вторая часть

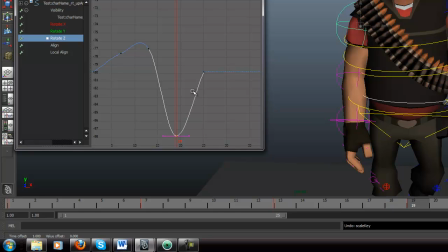можно чуть-чуть руку приехать к себе.
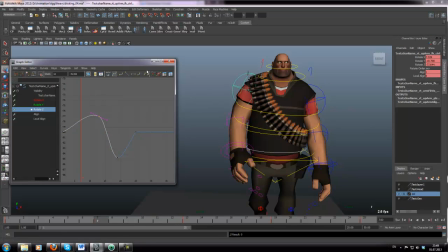Уберу ключ, слишком сильно, надо мне.
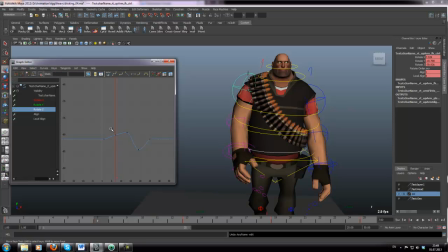Сделаю вот так, чтобы он в этой фазе шел от силы. Ого. Здесь чуть побольше.
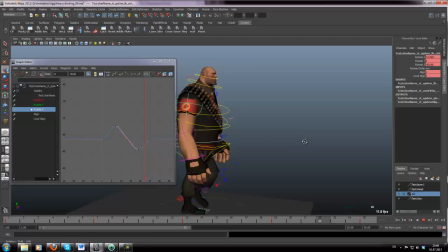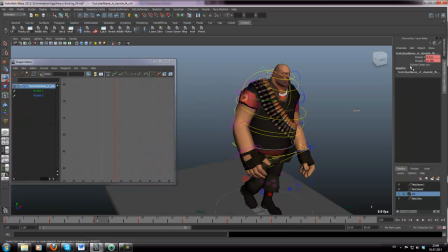Единственное, надо сделать движение плечом вверху не смениться, потому что сейчас создает ощущение что он вытирает руку специально не дергает это ненужное движение на мой взгляд
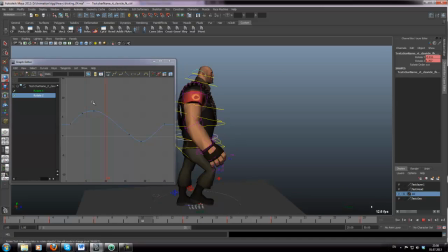ну только лучше еще чересчур сильно двигает плечами должно быть более естественно если конечно бы он не знаю там не было целью сделать походку где он специально двигает плечами дабы кого-то напугать я бы так
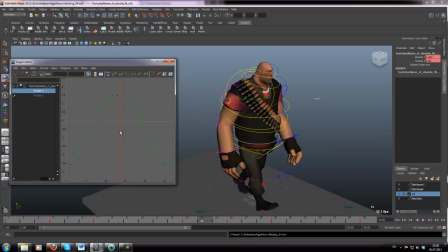и сделал здесь не такая походка все
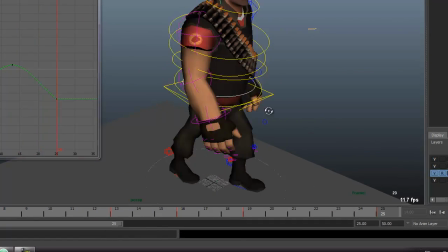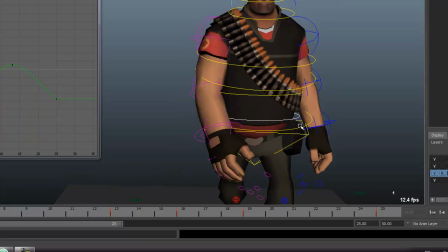равно ощущениях ну вот
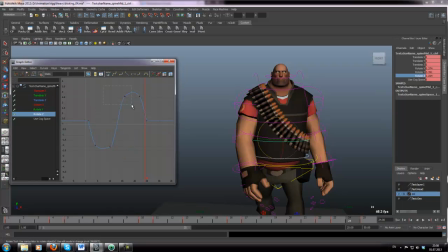так вот можно конечно долго работать с руками с ногами все это дело вот два часа точно не Подпирать.
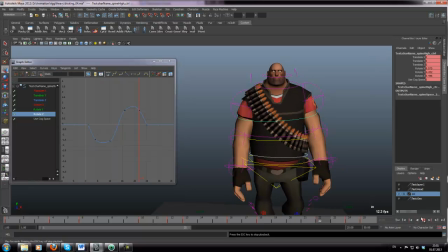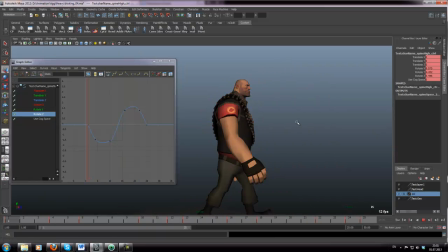Почему так руку идти?
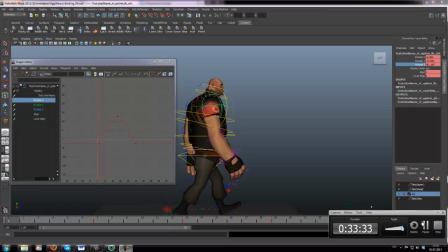Секундочку.